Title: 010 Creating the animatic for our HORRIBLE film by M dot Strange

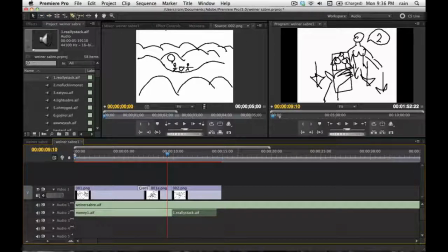I mean, some might have some other extra tools that are fancier than next, but if you're just like overwriting, inserting, cutting with your razor, and just doing stuff, they're all the same. You can get the job done. Editing is pretty simple.
Yeah. Are you sure that my moneymakers are really going to stack that paper?
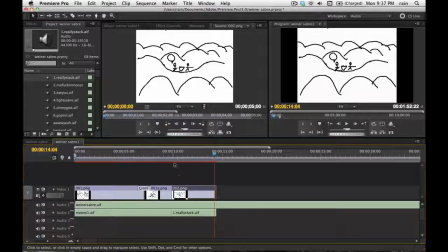So here's something that a little sound effect could help, because it's supposed to be a shot that's like longer, further shot. So, and it's supposed to show their desolation or something. So let's get, I think in one of those there was like some wind or something.
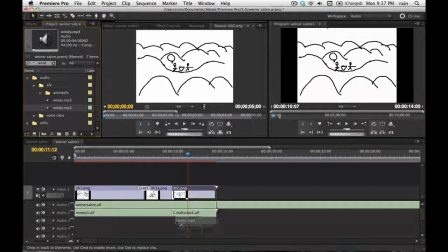So let's grab some wind, put it on here. And the reason I'm not double clicking and auditioning these is because it screws up this screen capture program. So normally I would listen to it before I put it down.
Yeah. Are you sure that my moneymakers are really going to stack that paper?
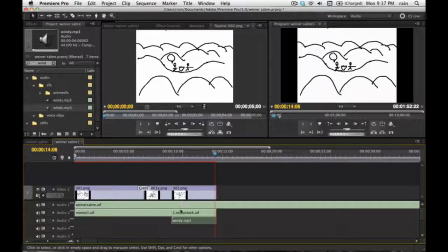And to be correct, like I tried to do in the other one, since it's further away, she would have some delay and like some EQing on her voice, because it's supposed to be further away. But we're just gonna do this one like super basic.
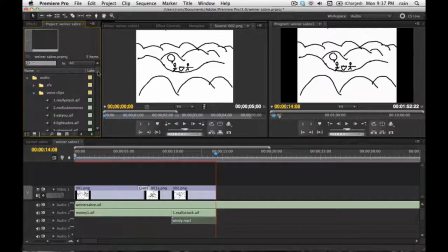So we're not searching for wind anymore. And let's go get the clip number 3.
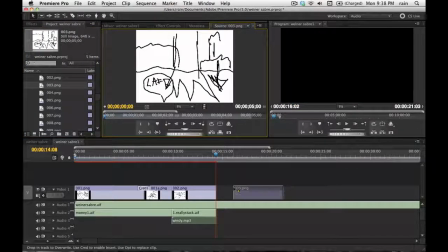So when you're doing dialogue stuff, I mean, you can kind of guess the timing
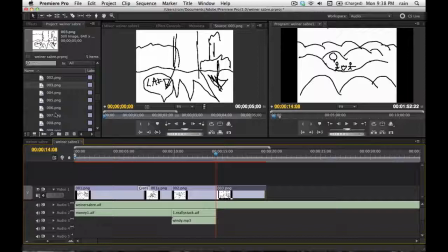by just looking at your storyboards and stuff, but it's really when you get into the action scenes, that's where your animatic really pays off, because you see if the pacing is going to work or not. And if there's any redundant stuff, like in the final one, I took out one of the lines here,
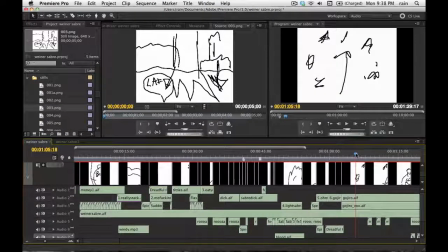because on paper, let's see, where was it? So in between this line, Go Zero! We need you! So actually between this one.
My God, look at his penis.
So then I had another line by the John Boy guy before it went into the song part.
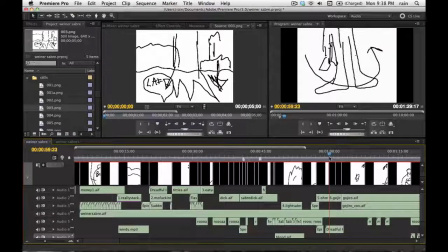Go Zero.
But by looking at the timing and just like feeling how it was in the animatic, it just felt that that line was redundant and kind of held back the momentum at that point. So then I just cut it out. So that's what your animatic's for. I usually end up cutting tons of stuff out in the animatic rather than adding it in.
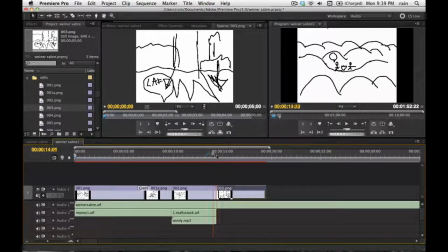So we have this little monster thing.
That paper.
And I think I put like some kind of surprise or shock sound or something. I think there's actually some surprise clips or something.
Come on, search for us.
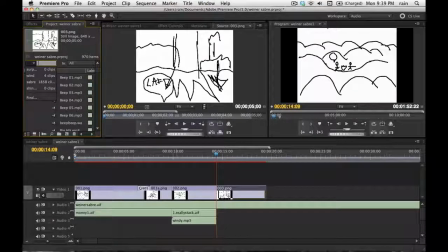Surprise. No, maybe it was shock. Not chic. It's not a razor. It's telling me I need to shave. Okay, epic shock. Oh yeah, we want some epic shock.
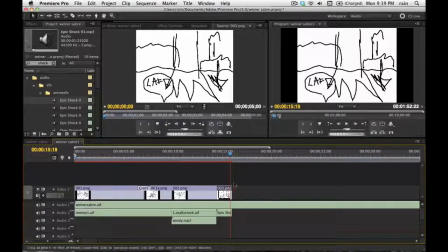Whoa. Did anybody fall over? That shock was pretty epic. Let's see. So get rid of this. And now we're on shot 4.
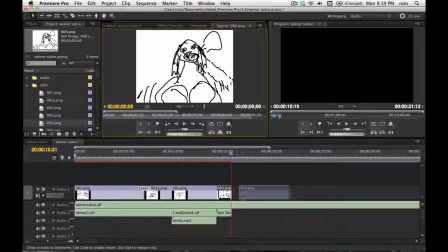So yeah, I mean, it's pretty easy to see what we're doing here, right?
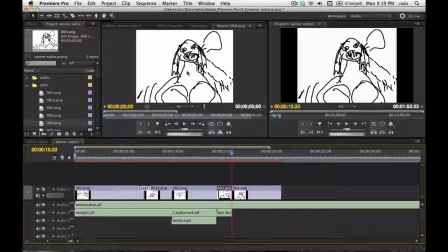So we're just adding lines with the visuals and then throwing in sound effects where we feel it's needed and just, you know, trying to get the overall timing right for the stuff.
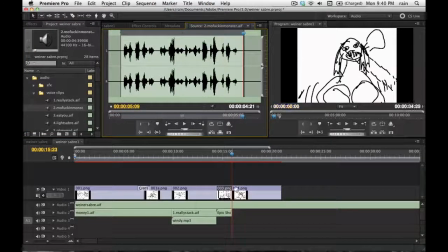So this is where she actually sees the monster and we don't.
Oh my God, John Boy, there's a horrible motherfucking monster right behind you, bitch.
So yeah, this is how you make an animatic.
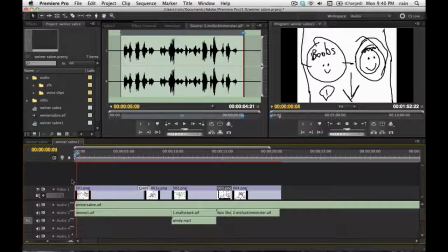So you just go through.
Oh my God.
And throw your shots on here. On So the internet. you're making your movie just with stills and you're just making sure everything works right. So I'd say, I mean, if you have to spend extra time in the animatic, all the time you spend in the animatic, you're going to save when you actually get to making your movie.
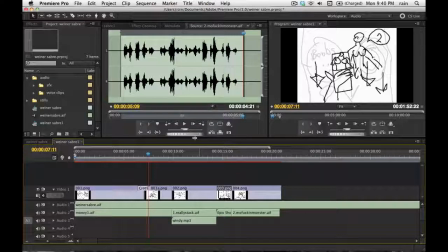Because usually what people want to do is that they're so excited to actually make it, they just rush through the pre-production, they rush through the storyboards and the animatic, and then they get to actually making their film and getting to the shots, and then they're like, oh, this doesn't work. Oh, this is too slow. Oh, I don't need this.